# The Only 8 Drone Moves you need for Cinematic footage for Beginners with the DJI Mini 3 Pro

So after crashing my Mavic Air 2, I finally got the DJI Mini 3 delivered to me in the middle of nowhere. I'm going to share with you my 8 cinematic drone moves that I do to capture any kind of travel location that I go to.
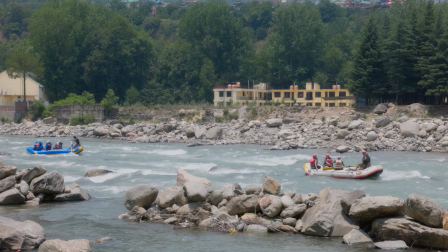13s
These will help you out to get started and then as you can progress you learn more and more moves. Look how tiny this thing is, you see that, it's smaller than my palm.
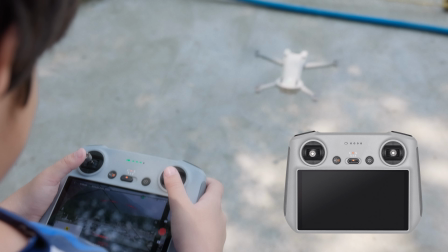22s
I'll try and show you the move and the joysticks at the same time so you can get an idea of how I do these moves.
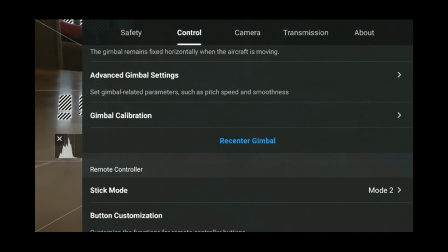29s
My remote is set up in its default configuration, mode 2 for the DJI drones,
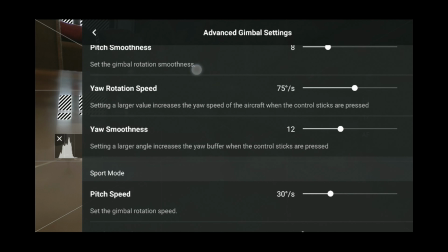33s
and I shoot in cine mode with my pitch and smoothness set to 4 and 15 respectively.
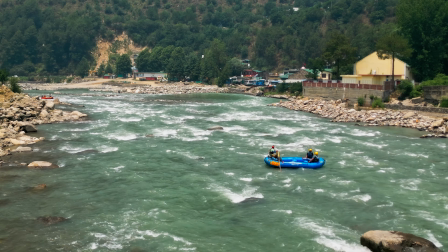38s
The most basic but still a move not to be underestimated is the straight forward or backward move.
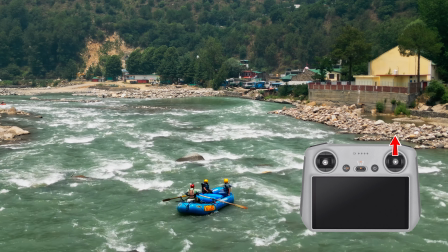44s
It is great in every film whether tracking the subject or not.
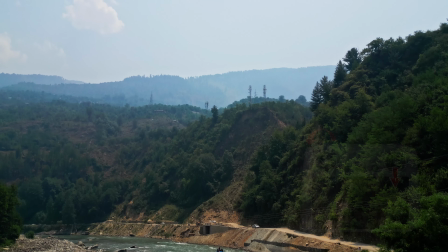49s
Next up is the regular tilt up or down while moving forward or backwards to
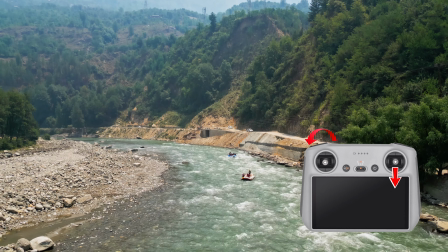53s
reveal something. these are ideal for establishing shots in the beginning of your story.
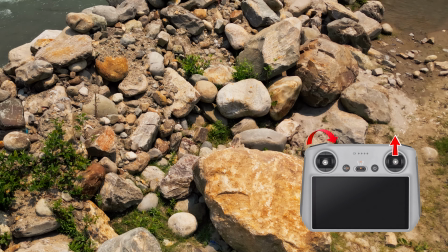61s
From a regular tilt up we move on to the slow low angle tilt up to reveal a
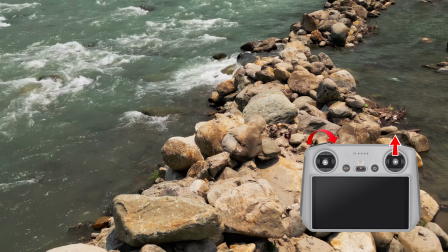67s
location or subject or even moving from one terrain to another like from the rocks to the water in this example.
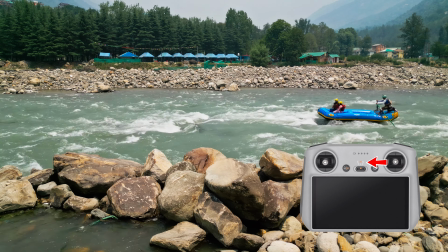75s
Follow or track left or right moving alongside the subject puts the viewer inside the film.
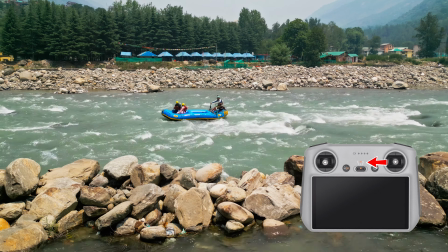81s
This is an easy move pushing left or right on the right joystick only.
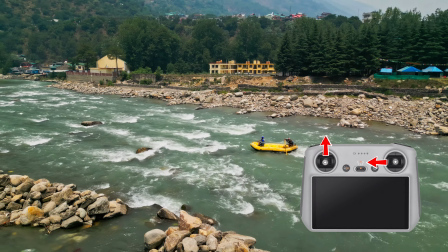88s
The crane or jib is similar to the last move tracking left or right with an additional upwards or downward motion added to it.
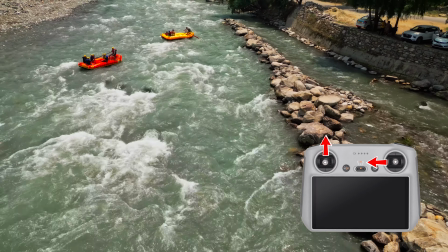96s
This is used in most movies and is very simple to achieve with the drone so go for it.
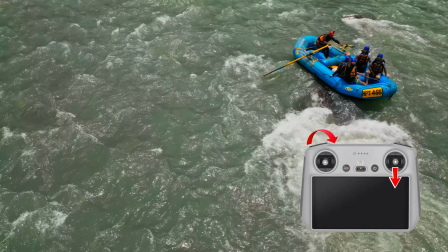103s
This move is similar to number two tilt up moving backwards but I usually add an upward movement as well. This is also great for reveals but something more grandiose. My favorite drone move of all time is the top down.
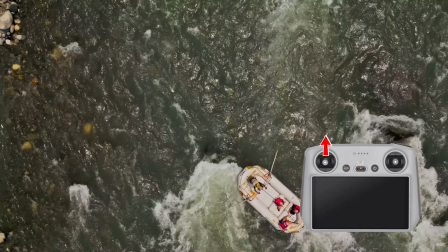119s
This perspective is something we don't usually see and it looks great as a static shot.
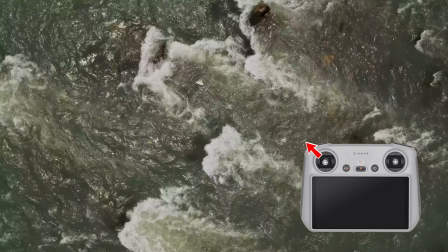124s
Adding moving up or down and even rotating creates a wonderful dynamic shot.
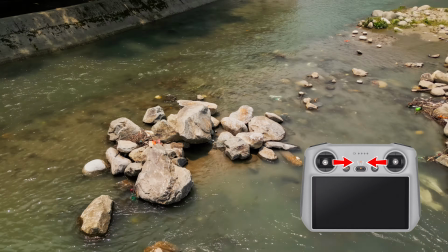132s
The orbit. Many drones have a mode to do this automatically placing the subject right in the center of the frame but I prefer
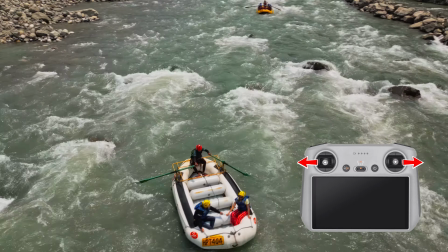138s
to go the manual route so that I can control the location of my subject in the frame and the speed as well.
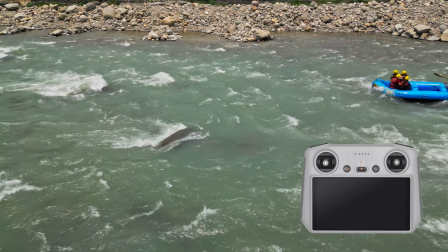145s
I have a bonus move for you. Simply place the drone in a position difficult to reach and allow the subject to enter and exit the frame.
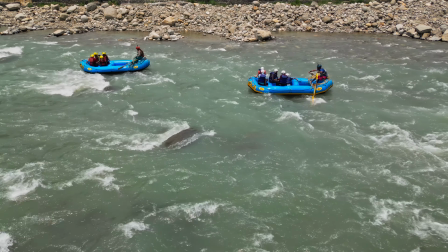153s
That's it. Like a tripod. The more interesting the perspective you can achieve with or without motion, the more cinematic the shots will look.
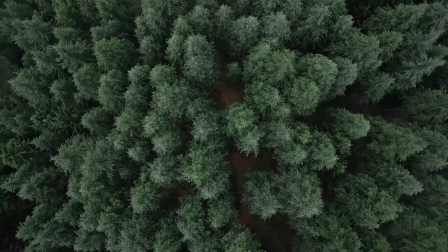162s
Start practicing with these 9 moves on your favourite subject or location and then slowly add other movements once you perfect these.
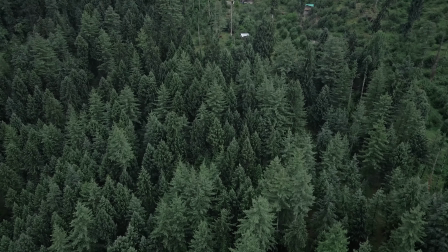170s
Your projects and film will improve with leaps and bounds. Remember to have fun and fly safe.
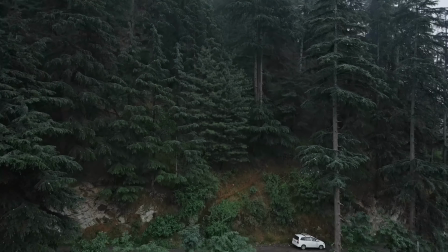177s
If you like this video, please hit that like button and subscribe for more such content in the future. Until next time.